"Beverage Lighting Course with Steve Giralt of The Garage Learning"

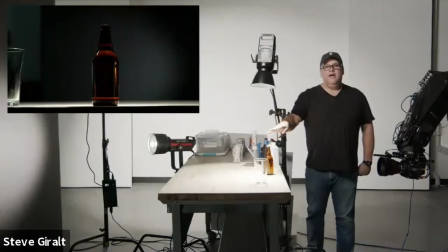I'm going to start with this beer bottle, and we're going to talk a little bit just about how glass and liquids refract light. Like, that's the number one thing when you're shooting beverages, is they're all liquids, and it's basically like shooting glass, even when it's just a liquid.
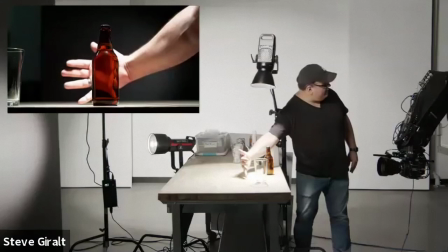So, as you see here, you know, as I run my hand behind this bottle, it's kind of copying whatever is behind it, but opposite.
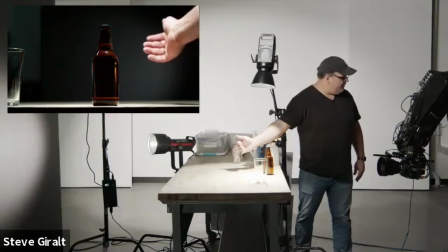You can see my wedding ring there is on the left side of the bottle, but it reflects it on the right. So if I wanted to highlight on one side of the bottle, I gotta put it on the other side.
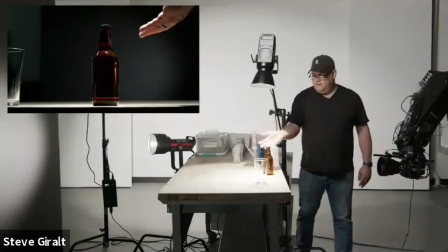So the thing with this beer bottle, right, is it doesn't look very beer colored right now.
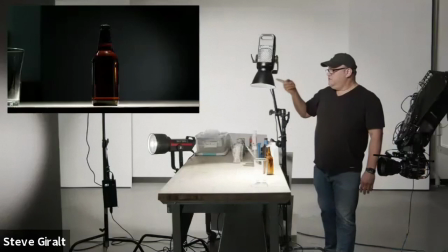It looks just like black because we're on this black background. We could change the background color, and I think that's usually the first place to start,
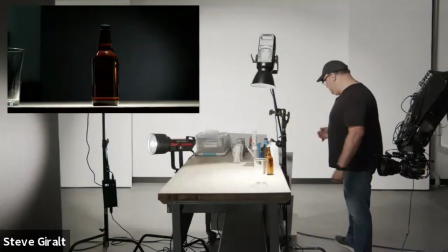which is if you're going to shoot on a black background, you know that it's going to go really black, so shoot on a white background.
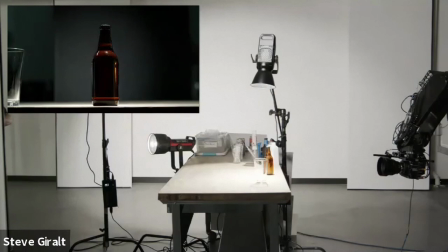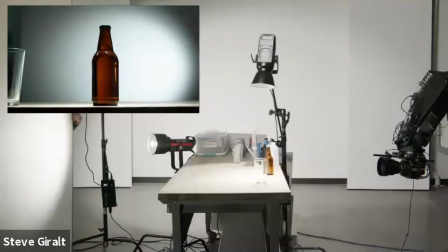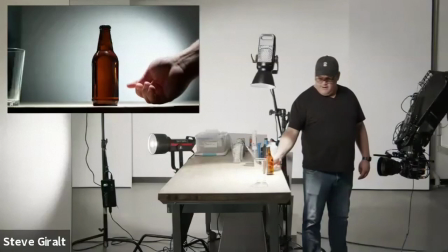I'm So, by just making this simple change, suddenly this beer bottle has a nice glow coming up behind it.
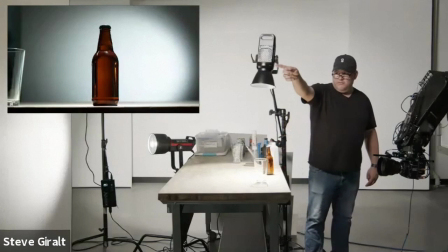As you see, we're still getting, you're like, oh, it's this little sparkly light over here. This is actually the windows across the room over that way.
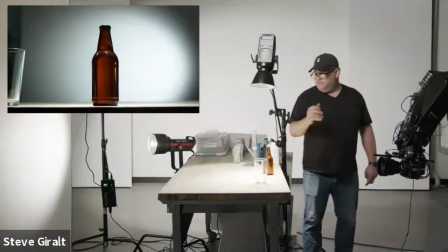And if you see this really dark area, that is the dark side of the room that's back this way.
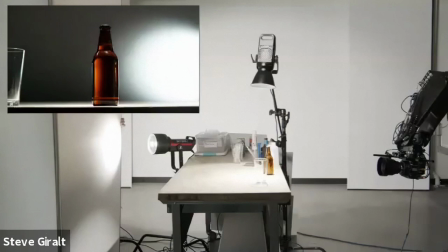We can fix that. So, that is because the size of our background isn't big enough to cover our drink.
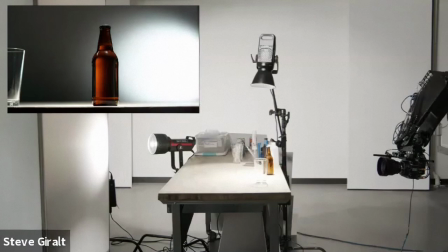There you go.
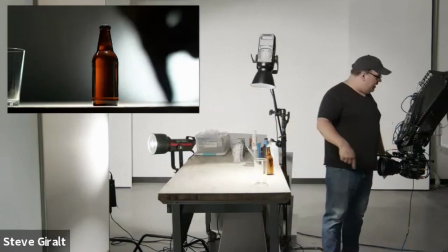so as you saw when i was moving that around too that the shape of this highlight here was changing and that's because the light hitting
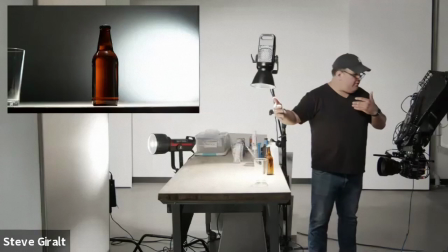the background is also changing as the background gets closer to the light it's becoming a harder light and as it gets further away it becomes softer so i'm
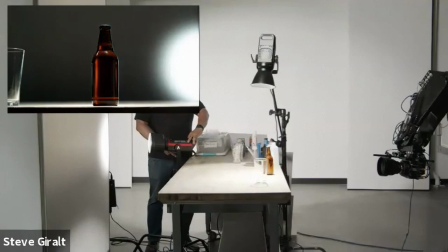going to actually just show you a little bit of that and see the effect that moving this light around has on our drink see
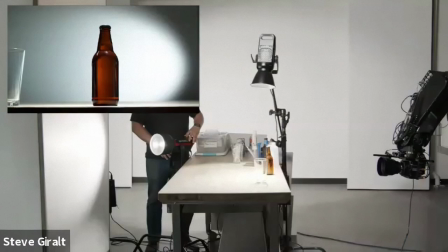and you'll see in commercials like sometimes people like a little gradation like this
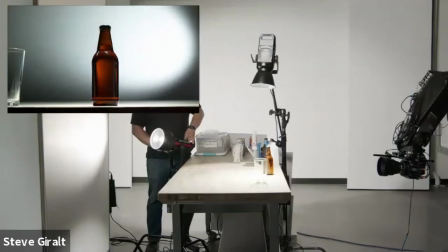sometimes they like it to be big and soft and even you could also tilt this
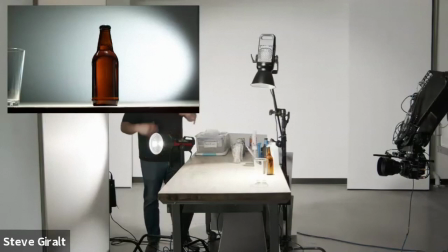up and down if you want to just light at the top or light at the bottom and we could even move this light further away right now I'm kind of pinned
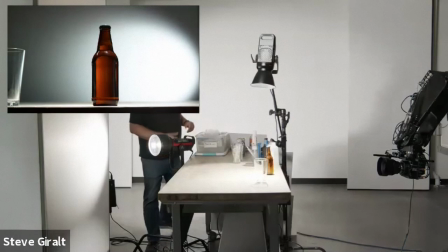into the where I'm at right here so I can't go too much further but you know that alone shows you how just
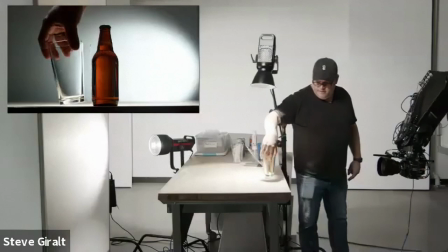the light on the background will change the light on your beer bottle or your you know any of these glasswares will kind of do the same thing um
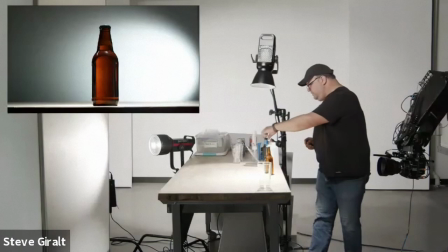but there's a way to get around that and you can have a little more control over this
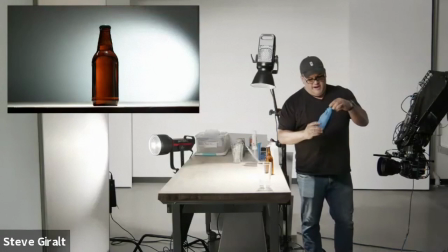so this bottle right here looks beautiful um
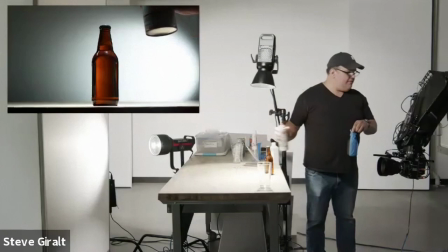i actually used what's called dulling spray
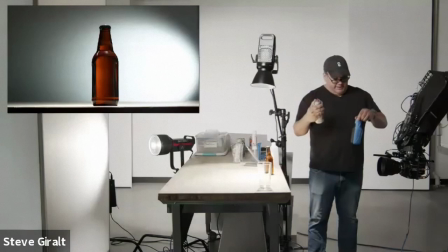um i don't know if that's totally blown out or not but here you go and um this is basically kind of like a like a spray on fog kind of diffusion so we use this a lot and you can pick this up on amazon you can
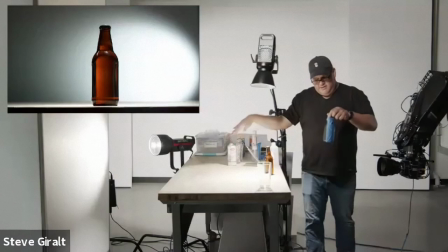pick it up at home depot sometimes it's just something you can find around and one can last a long time so i would definitely say
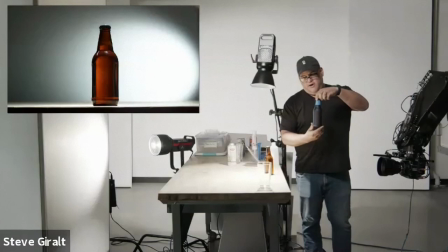pulling one of those up so the key though is you have to tape off the bottle before you spray it because you don't want the front to be
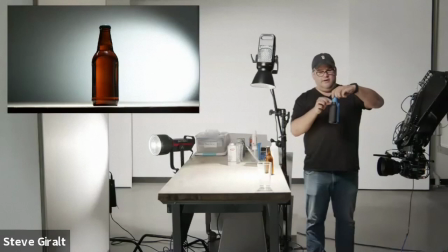dulled you just want the back to be dulled to do your diffusion for you you can also see that i taped a line here at the water level because technically you don't want to see that the back is sprayed and once you get past the liquid level,
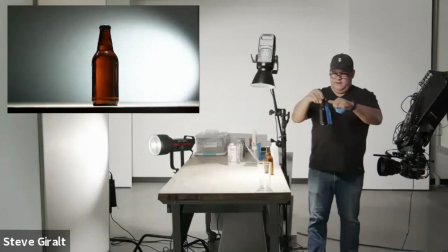you will not see that very well.
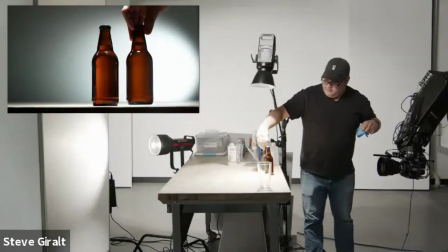And I'm going to peel this off. And I'm going to show you on camera here the difference between these two.
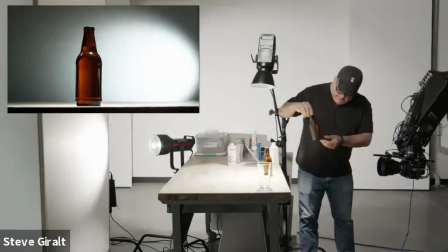So this is our original bottle. And then this is our little tape there.
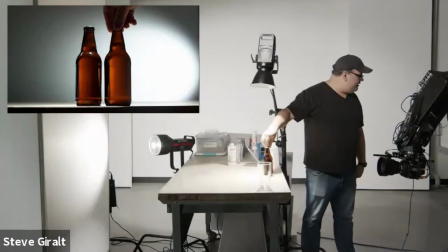So obviously, the front is the dull side, you see.